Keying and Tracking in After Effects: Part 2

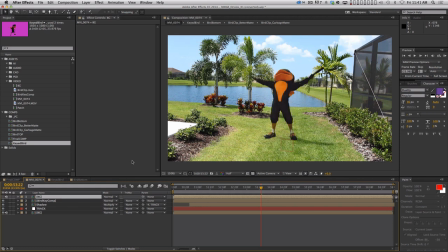(49:33)
And what I wanna do is I only wanna see the background kind of on the edges here, all right?
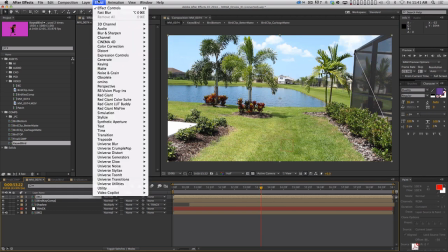(49:41)
So there's a neat little trick I used to do that. I'm gonna use an effect called set matte.
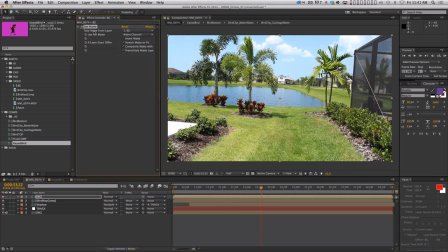(49:46)
And I'm gonna put it on my copy of my background and I'm gonna say take matte from the layer, bird key comp. And then I'm gonna say invert the matte. And if I solo this layer, you'll see what that's doing.
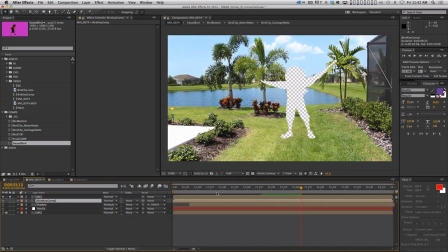(49:58)
It's using this comp, right, that has that motion baked into it, and it's cutting out the bird.
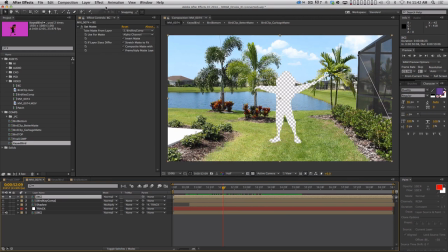(50:05)
Now, why am I doing that? Well, the next step is gonna be to add a fast blur. right? Blur a little bit. So now that's blurring this image over the edges of, you know, this cutout.
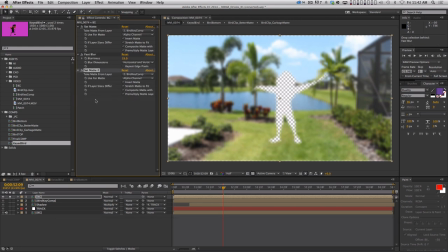(50:20)
Then I'm going to duplicate this set matte effect, put it after the fast blur, get rid of the invert matte.
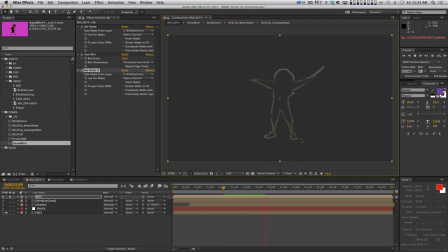(50:26)
All right. And now this is what's being created. It's just a blurred version of the background showing up on the edges.
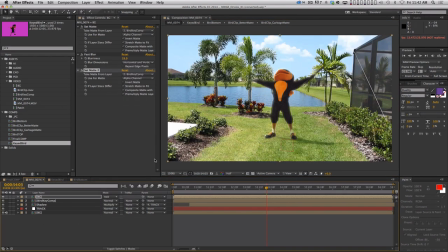(50:35)
All right. And this is what it's going to do. I'm going to set this to add mode and I'm going to mess with the opacity because you don't want too much.
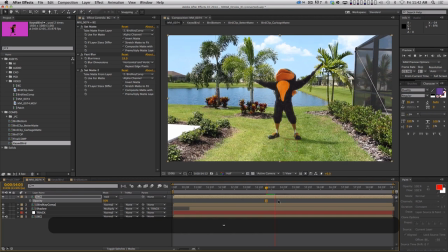(50:44)
You just want a little bit. Okay. And what this is doing, right?
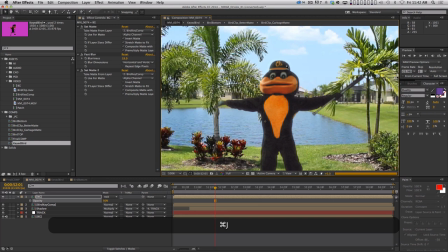(50:47)
You'll really notice it if we zoom in, if we go to full res here and you take a look at like the hat, right? If I turn this off, there's no light spilling onto that from the sky. And as soon as I turn that on, it shows up.
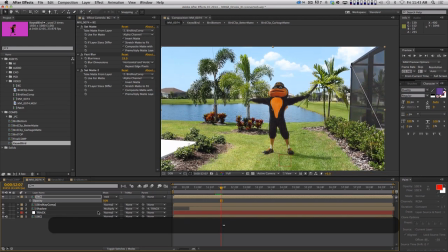(51:01)
Okay, and it's just gonna help him sit in there. And you don't wanna overdo it. This is probably too heavy. You don't need a lot of this. And a lot of times what I'll do too is I'll take this layer, I'm gonna rename this light wrap now because that's what this is. By the way, there are effects you can buy that will just do this for you, but this is a pretty easy way to do it.
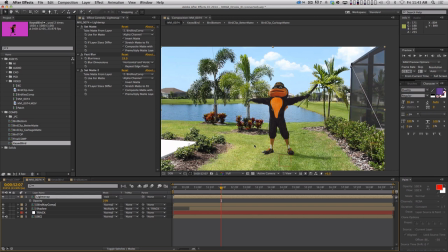(51:21)
What I want to do is mask out this effect so it only shows up. Let's just use an ellipse tool. The grass isn't going to reflect as much on the bird as like the sky, because the sky is this giant bright thing.
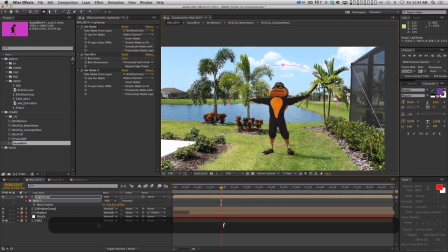(51:40)
You're going to get some greens kind of bouncing up from the grass on there. So I'm just going to feather this mask a lot, right?
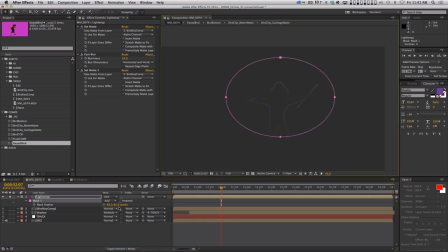(51:49)
And if I solo it, you'll see that what I'm trying to do is just have more of that effect on the top of the bird than on the bottom.
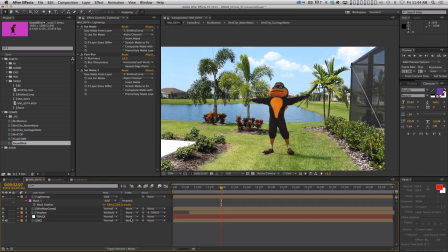(51:59)
And there you go. So now I've got a nice light wrap on there.
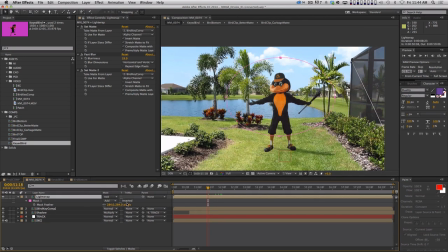(52:01)
Now, technically what I would need to do is animate this mask because the camera pans up like this.
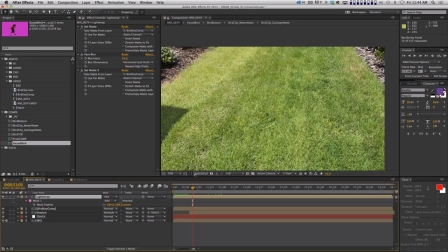(52:08)
But that happens so fast, I just am not sure that it's really going to make a big difference. So
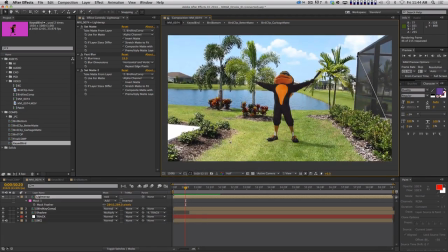(52:14)
let's do a quick little RAM preview here and see what we got. And this composite is starting to work pretty well,
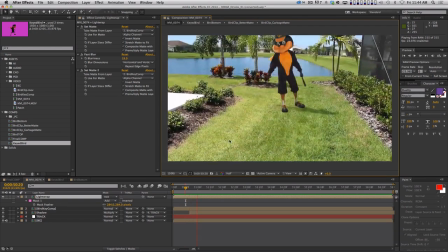(52:22)
you know, considering that I can tell you that the Orioles mascot was not shot for this purpose.
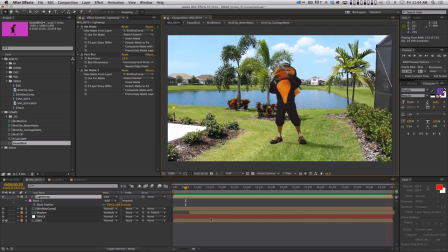(52:29)
So it just shows you how a little compositing can go a long way. The last thing that can help just kind of sit things together is
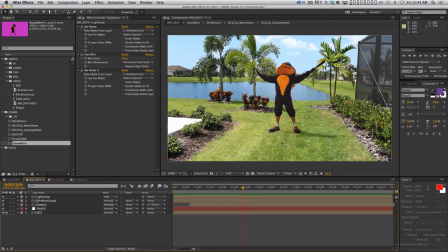(52:37)
to then color correct the entire thing as a whole. So now that I've comped this whole thing together, I'm gonna color correct all of it and I'm gonna do it all the same way.
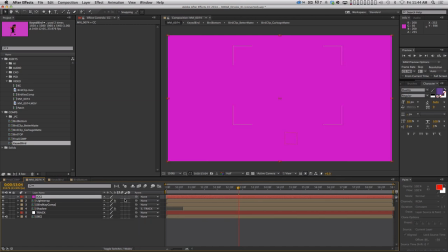(52:48)
So I'm just gonna make a layer called CC, for color correction, make it an adjustment layer.
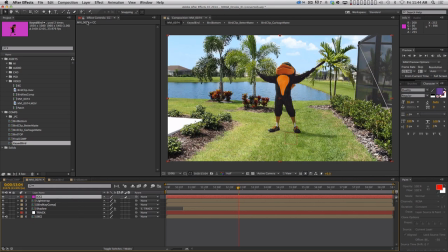(52:53)
By the way, someone asked me why I don't ever just say new adjustment layer.
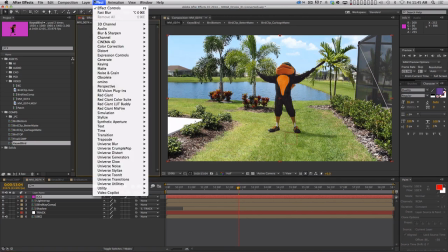(52:58)
And it's because I try to never use this menu if I can remember the hotkey,
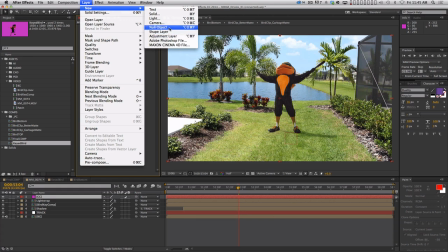(53:03)
and I can never remember this hotkey, but I remember this hotkey. So I just do that and then click this.
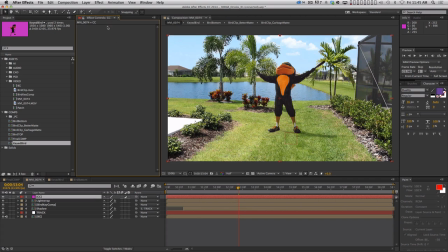(53:09)
So I'm gonna color correct this thing as a whole. So now what I can do is I can grab curves, which is a great color correction tool, and this new version of curves is awesome. And I can just kind of crush the blacks a little bit, boost the highlights, and just give it kind of like that filmic S curve like that, you know?
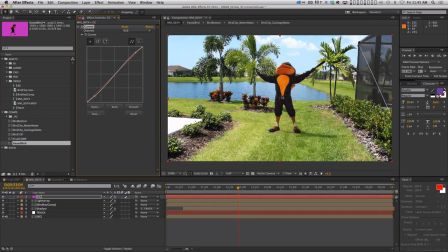(53:28)
Increases contrast a little bit.